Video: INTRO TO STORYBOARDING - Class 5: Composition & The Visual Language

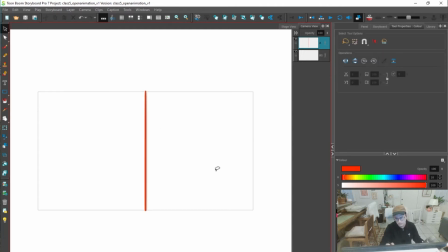32:45 Like, that is a balanced space, and that might feel boring, but that also might feel like that's what I want to feel.
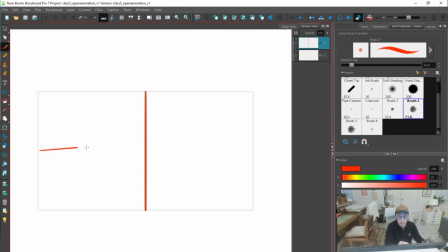32:51 I want to feel balance. You know, if we divide it into 4 now, right, that's still balanced. But what happens, you know, when we kind of break up that space? And it's like, oh, there's more
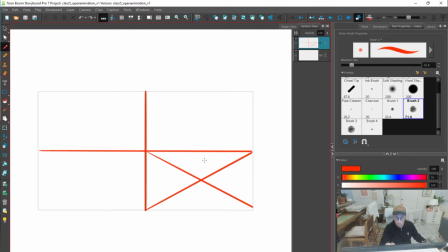33:10 contrast here, and then there's affinity here, and I am more like, right, I feel anxious kind of over here. I feel drawn to it, but I might feel a bit anxious. So I would say, hey, let's take a couple minutes.
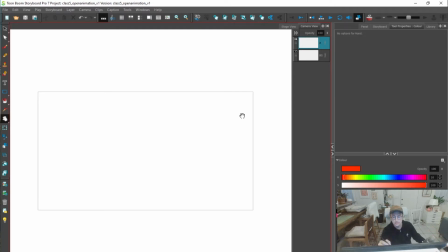33:28 Let's take 5 minutes and just draw some little
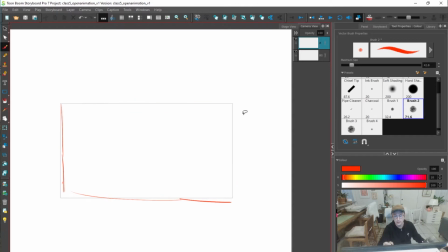33:36 storyboard panels and just play with that space. Just do different things. I'm gonna do some different things. Not necessarily worrying about
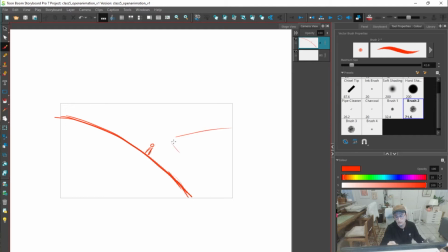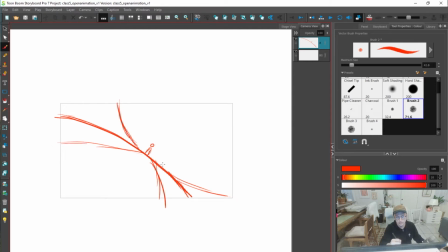34:12 or it's like, I weirdly think that, oh my gosh, like, for this feels like space to me. Like, all of this feels like open air. And it actually, for me, it feels like that's relaxing.
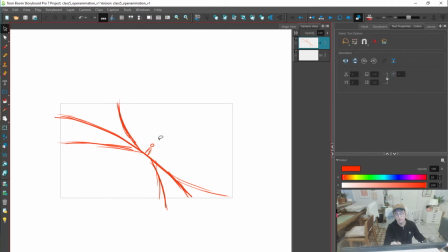34:30 You know, that's like, this person now has some space to breathe.
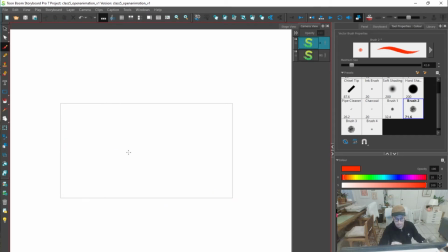34:37 Yeah, I think that's like a... And this is, man, we're just playing with visual jazz, baby. What happens? Box something in. What happens when you restrict that space?
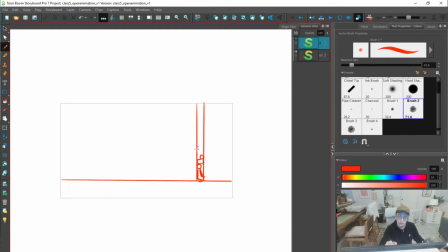Play with the space. Visual jazz. I'm gonna keep saying that until it becomes real annoying. Oh, I like this idea.
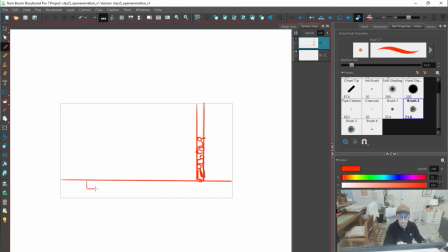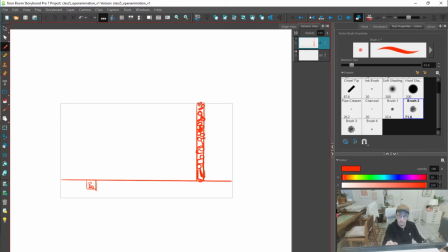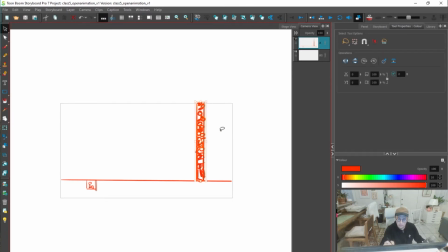35:36 Playing with space, where this space is completely occupied. You know, I think of it as like people.
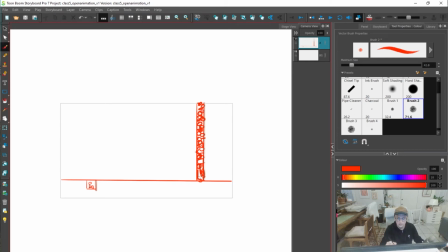35:42 It's like, oh my gosh, there's so many people crammed into this tiny space. And then this guy's crammed into a tiny space, but he's actually like, has a ton of space to himself. Or herself. Oh, man, it's all feeling.
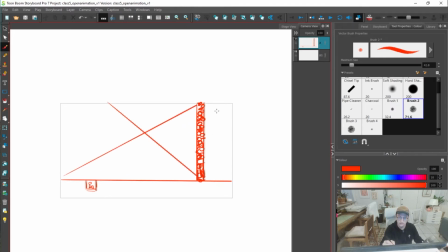36:00 What happens if I start to complicate this? Now I'm kind of not sure what to look at. Like, I'm making spatial decisions. You know, I'm filling in space.
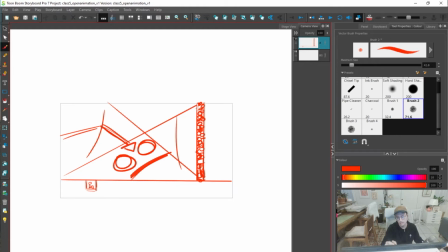But now I've kind of lost what I'm supposed to look at. You know, if I add somebody who's over here, they're not quite as alone, right?
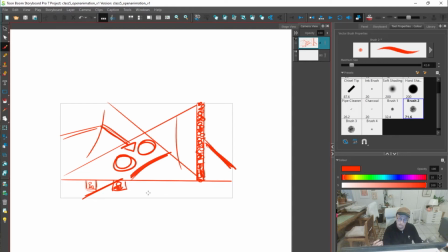36:34 And now I don't know who's important. And that's just by weirdly filling in visual space. And again, like, right, we are using line. We are talking about kind of rhythm here. We're talking about shape.
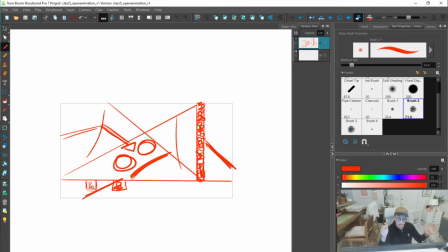36:52 You know, we are using shapes, but like first, the first building block is just, hey,
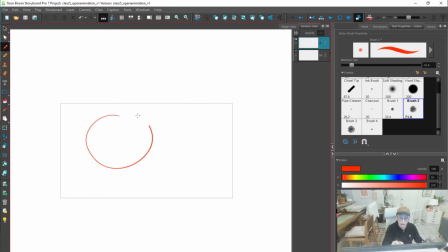37:00 every panel you got this blank space, and then if I put somebody here. If I start filling that space, like this is saying something.
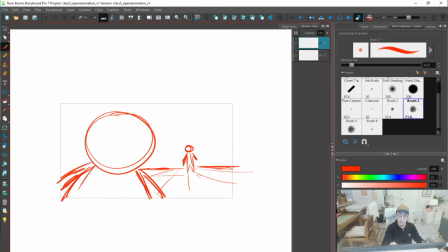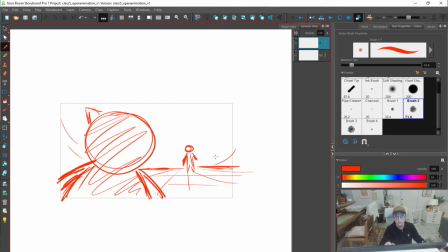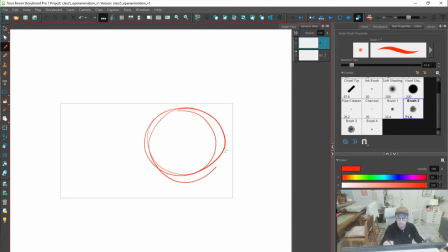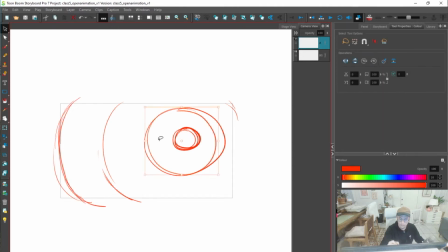I'm getting a feeling just off of this.
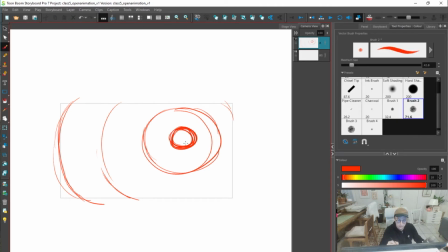38:16 It's like it's symmetrical, you know, like these are equidistant,
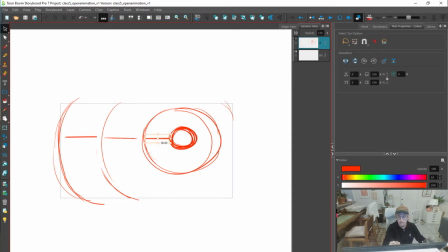38:21 filling in that space equidistant, yet like I kind of know where to look, right?
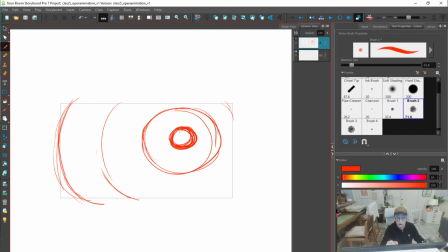38:29 I don't know, there's like a uniformity, there's like kind of a calmness, but then yeah, this thing feels like it's boxed in.
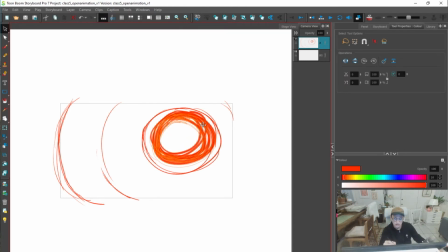38:43 What happens if you make this bigger? Like that breaks up this conformity.
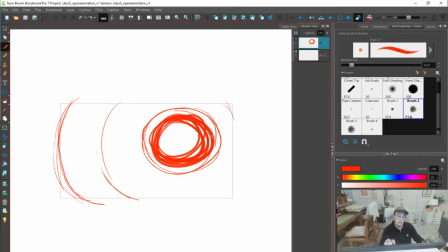38:54 And maybe this feels a bit more like boxed in. But I don't know, like I'm less visually interested by that.
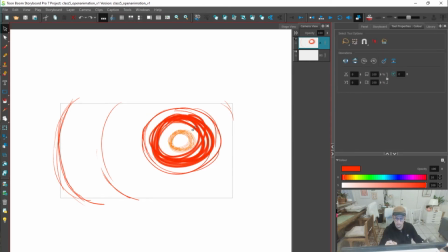39:01 What happens if I make this really small? I know.
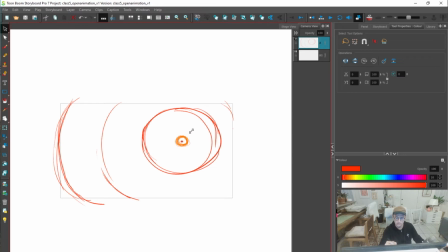39:18 Find it kind of feels maybe a bit too complicated, where like this actually felt the space of kind of equidistant kind of felt to me good. Okay.
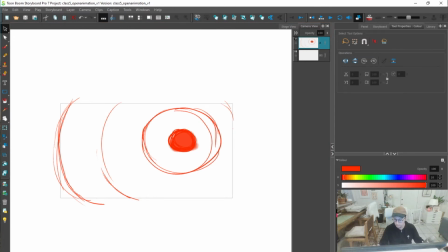39:31 Yeah, I hope that you just drew some weird drawings, played with some shapes, played with space, played with the space.
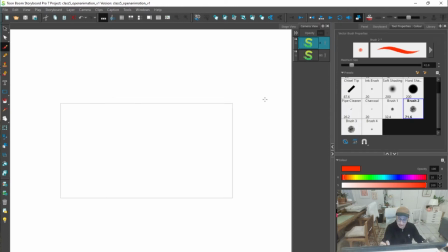39:39 Again, each time you draw one of these blank things, you got a whole bunch of space to play with. You know, you get to decide where, you know, how much you're filling of it and why you're filling, and
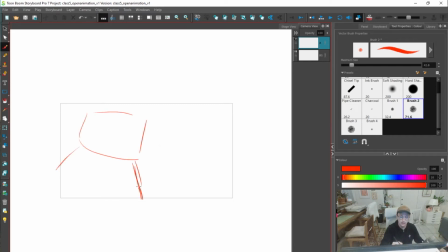39:52 you know, hey, the thing that takes up more space is probably the thing that has more visual, that is like more important in the scene, you know, that makes this feel imposing,
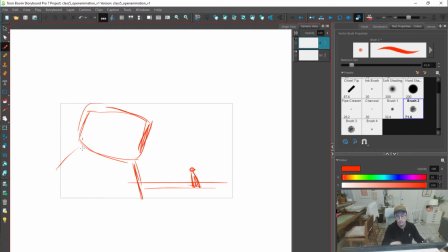40:06 that this is tiny compared to this. Another thing to think about is size, right? It's just big, small.
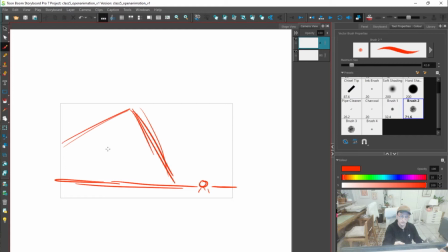40:20 That's space. That's space. Big, small, that's space. You know, big Death Star ship.
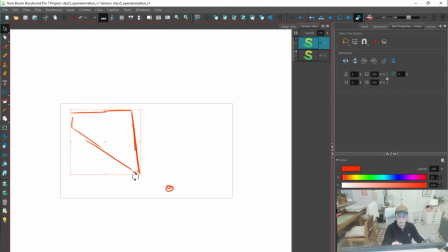40:36 Versus tiny ship.
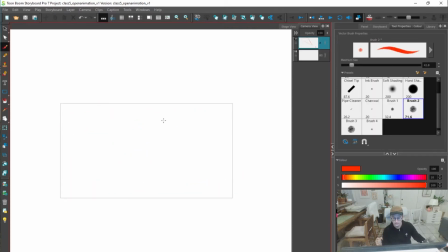40:42 That's Star Wars. Okay. Next up. We're going. Visual jazz. Line. Let's start playing with some line.
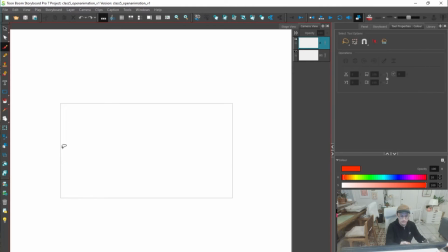40:53 What is the first line that we usually have? It's the horizon line.
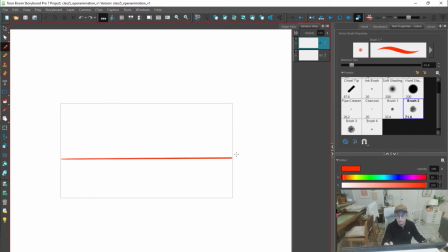40:59 In every image there's...